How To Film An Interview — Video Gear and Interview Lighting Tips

So if you're looking to set up cool and creative interview shoots, whether with DSLRs or whatever, keep watching this video because I'm going to go through a full tutorial with the cameras I'm using, the lighting, in a hotel room right now. Hey what's up guys, Sean here with Think Media TV, helping you move further, faster in media. And in this video I want to go through an interview setup and talk about the gear and the lighting and all that kind of stuff, so we're going to jump into that. But if you're new to Think Media TV, I encourage you to subscribe if you're into to video tutorials, tech reviews, audio reviews, and content like this.
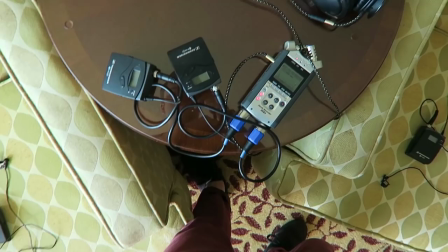34s
And anytime during this video, definitely check out the YouTube show notes, the YouTube description, because a lot of times I'll share extra details, specs, links, things like that down there, so check that out at any time.
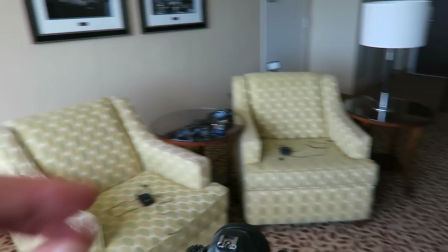46s
So for this shoot, we're using two DSLR cameras for a two-person interview right here.
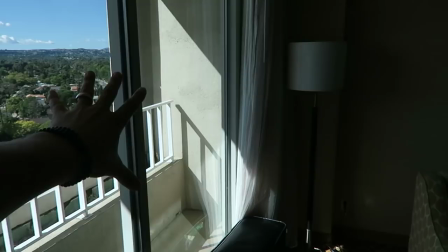52s
And the first thing right off that we're taking advantage of is this huge
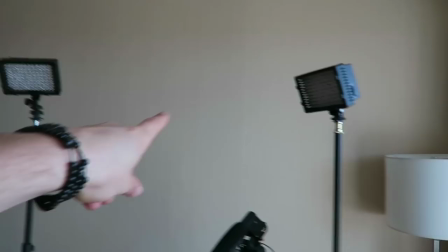57s
sliding door window light to create our initial ambient lighting.
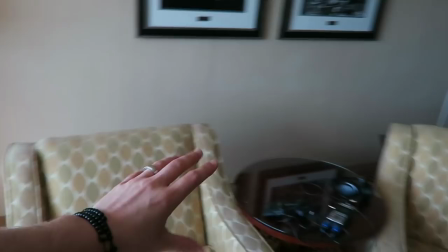63s
And then combined with that, we're using standard LED Neewer lights to supplement the lighting,
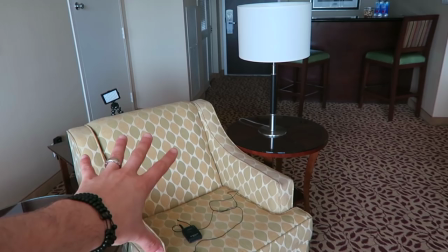70s
especially where the shadow hits here, and to really supplement the lighting on our key interview subject here.
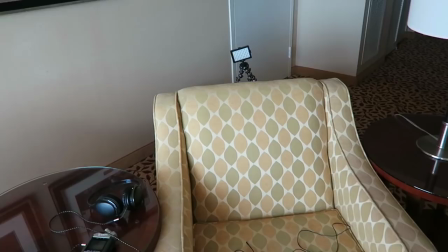77s
We also added an additional LED light as a back hair light for our main subject as well.
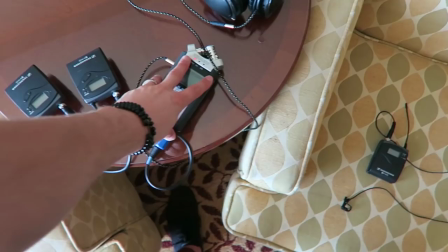84s
Then for audio, we're using a Zoom H4n and recording the audio on external audio recorder with wireless packs,
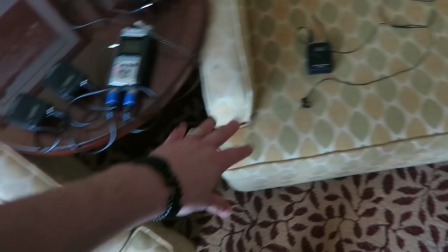92s
the Sennheisers, and these are G2s for wireless lavalier mics.
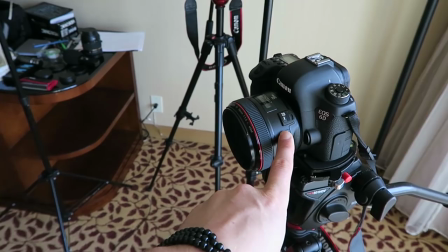96s
And our cameras are a Canon 6D with a 50 millimeter 1.2 lens,
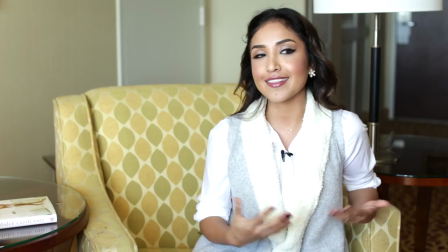102s
and you can see the shot created by this camera,
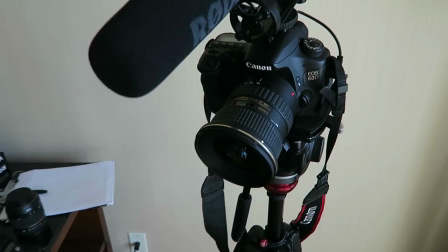106s
and then a Canon 60D with a wide angle lens.
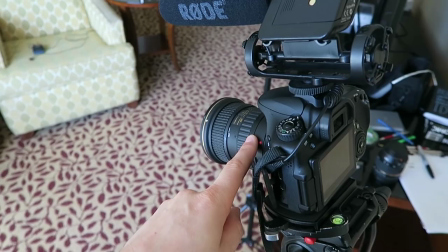112s
Now one of the reasons I like this Tokina 11-16 wide shot here is
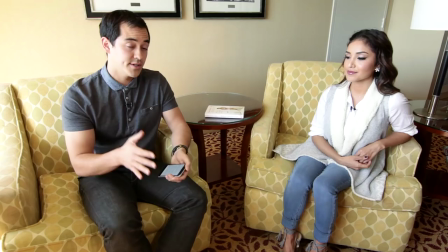118s
because the lens is extremely sharp and so we'll end up creating two different shot compositions.
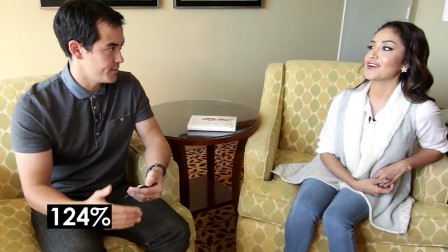124s
A wide and then we'll be able to crop in on it with a little bit of sharpening in Premiere Pro.
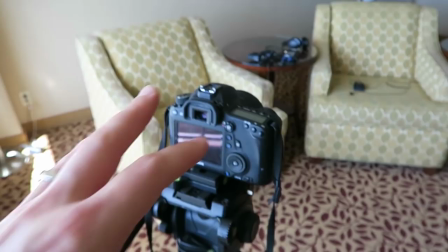129s
So it gives almost like a third angle and then we leave this one consistent.
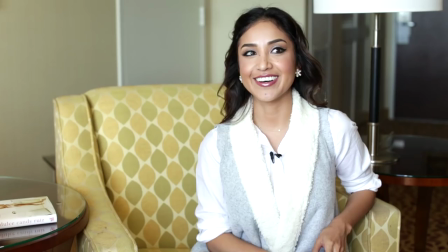135s
Now when it comes to shooting in a hotel, you really gotta work with what you got. As far as what furniture is available, as far as the patterns. You never really know what you're gonna get until you get there. So as you can see on this shoot, this is what we were able to pull off with basically what we had, but we definitely moved some furniture.
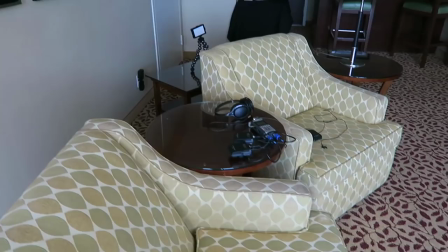150s
And here's a few tips and some of the thinking that I went through when arranging this shoot.
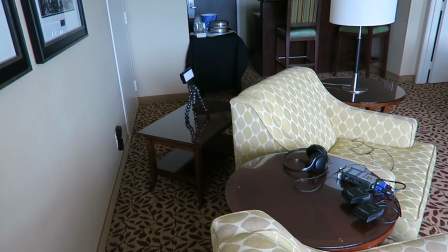156s
To get a good looking shot, it's always helpful to pull the furniture off of the wall.
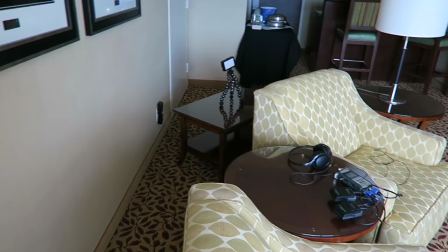161s
And so to get the shot that we wanted here, we had to move an entire couch.
Don't you wanna put it up?
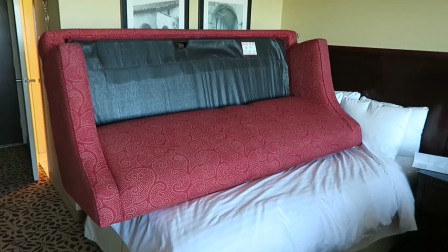167s Oh yeah, is that how it, ooh. Looks good, looks good.
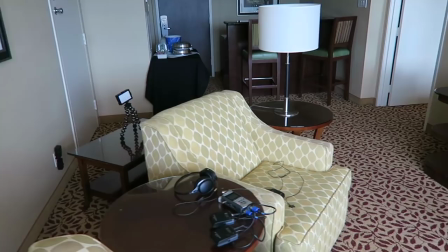170s
We started to move around furniture to arrange it to get this shot.
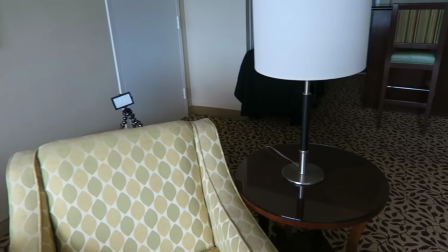176s
And a lot of times I'll just spend time moving things little by little, changing the lighting, moving things around to try to get a good looking shot. And so don't ever hesitate to move furniture and to do a lot of tweaking, trying to avoid feeling rushed until you get the shot to the place that you want it. Now one of the downsides to using a window light like this is that sometimes the light can be extremely temperamental if there's a lot of clouds going by, white balance and exposure can go up and down and all over the place. For this, it's right around noon, and so probably the best time to have consistent light because the sun is pretty much directly above us. We have another shoot that's in the afternoon as the sun's setting, and it's gonna be a lot more challenging because the sun will probably be, and the brightness and everything will be a lot more temperamental. so when using window light, time of day is extremely important. Question of the day, when you set up interviews or have any kind of video shoots, what are your tips and what's your feedback on this shoot? I would love to hear from you and connect with you in the comments below. So hey, thanks so much for checking out this video.